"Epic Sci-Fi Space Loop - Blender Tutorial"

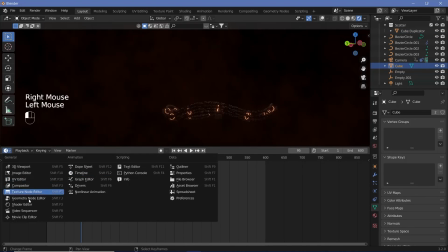Let's select our original default cube, change this to the shader editor, change this from world to object,
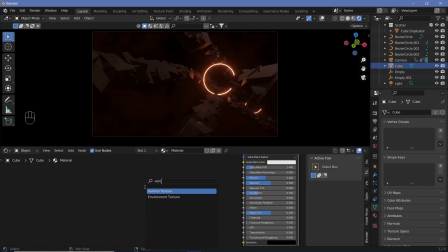and I'm going to search for a Voronoi texture, search for a color ramp as well. And now I'm going to take the distance output of the Voronoi texture, plug that into the factor, and I'm just going to bring the black in and control shift click the color ramp with the node wrangler switched on to see what this actually looks like at the moment.
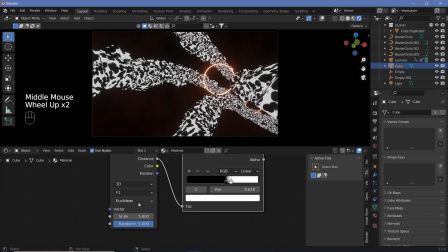And this is not exactly what I had in mind. And that's because I want to change this from Euclidean to Chebyshev.
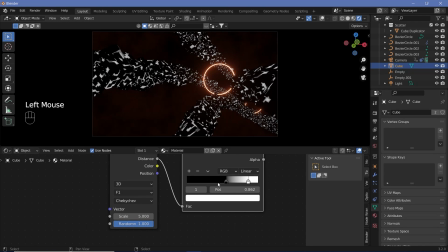And that should give me a more sci-fi looking scene. So I can bring this back out and that does seem all right.
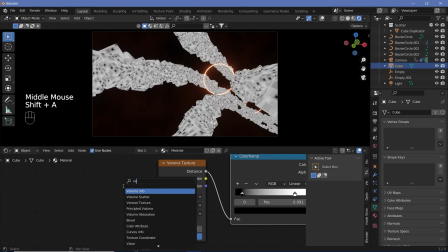However, what I will do is search for another Voronoi texture and plug the distance from that into the vector of the first Voronoi texture.
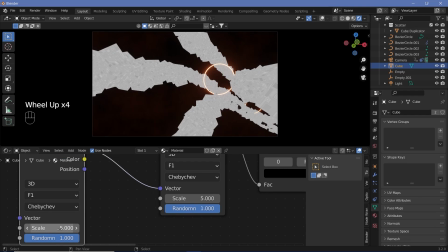Change this as well to Chebyshev and just play around with the scales. So I'll scale this down to 1.
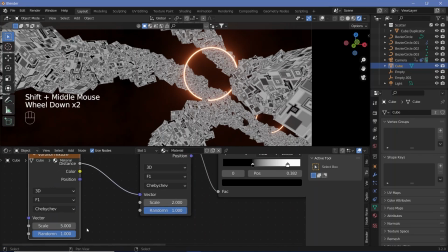So I finally decided to have a scale of 5 on the first Voronoi and a scale of 2 on the second Voronoi.
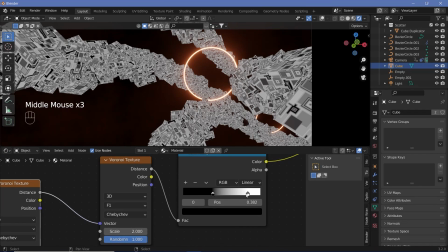And I brought the black in quite a bit to increase the contrast.
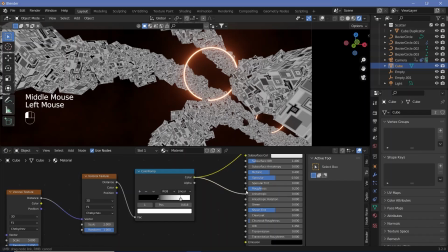Now this you can either plug into the bump, or what I will do is plug it into the roughness and control shift click this material.
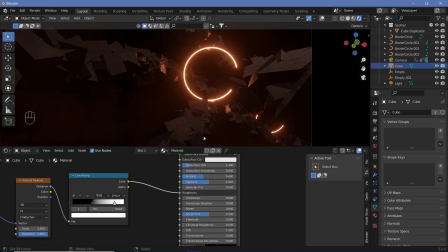And it should give you a fairly interesting look. It just makes it a little bit more sci-fi and it fits with the scene better.
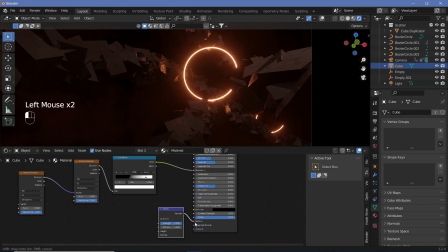I'll also pass this through the bump to give it even more depth. So plug the normal into the normal and the color output from the color ramp into the height of the bump.
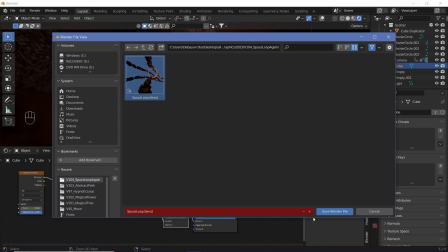I'm going to press Ctrl S to save this. Of course, I had already tried it once and I'm going to press the plus to just increment it and save Blender file.
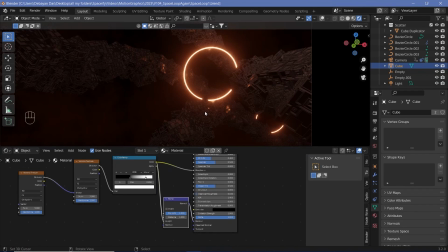And in case the bump feels too strong, you can always reduce it. But I think this looks absolutely perfect for what I was imagining.
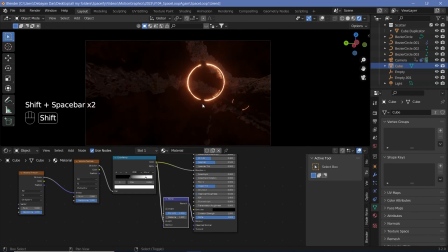And yeah, this is the scene that we have. You can always check out what your motion blur currently looks like by just rendering out one single frame.
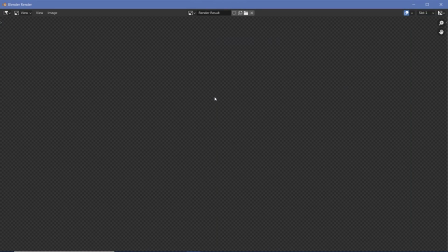That'll also help you see how long it takes for a single frame to render. And that way, I generally choose whether I'll render it out at 4K or HD itself based on the time I have for it to render.
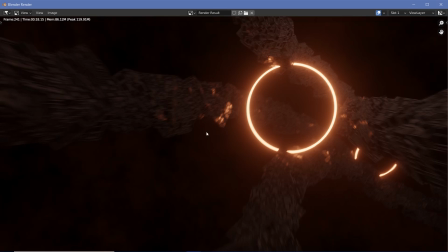And as you can see, the motion blur is a bit too effective in my opinion, because everything is completely not visible.
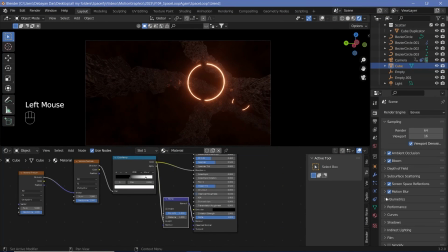So I'm going to go to my motion blur settings and just decrease the shutter to something like 0.2.
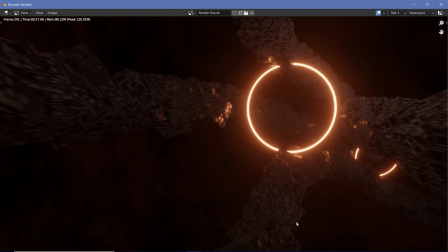So now that looks much better in my opinion. The motion blur is present and the effect is really cool.
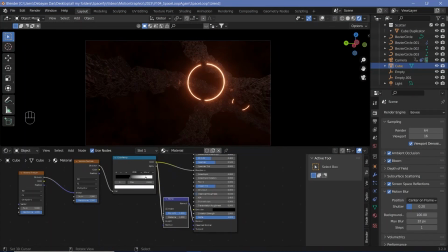Since I'm happy with my settings, I can go ahead and render out the animation to get this final result.
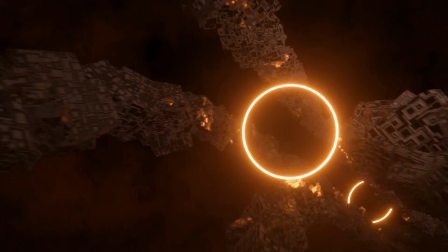Hopefully you learned something cool from this particular tutorial and you can use this in your own animations and create amazing results.
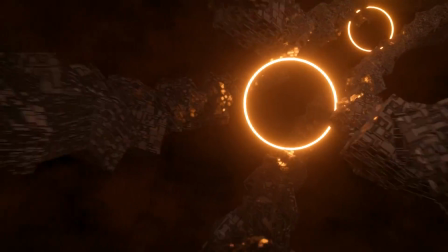I can't wait to see them, so definitely share them with me. You can use my Instagram or you can comment them down below.
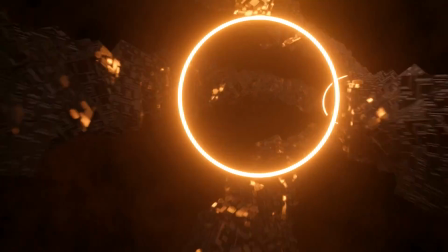Stay tuned for future upcoming videos, and until they come out, don't forget to stay creative.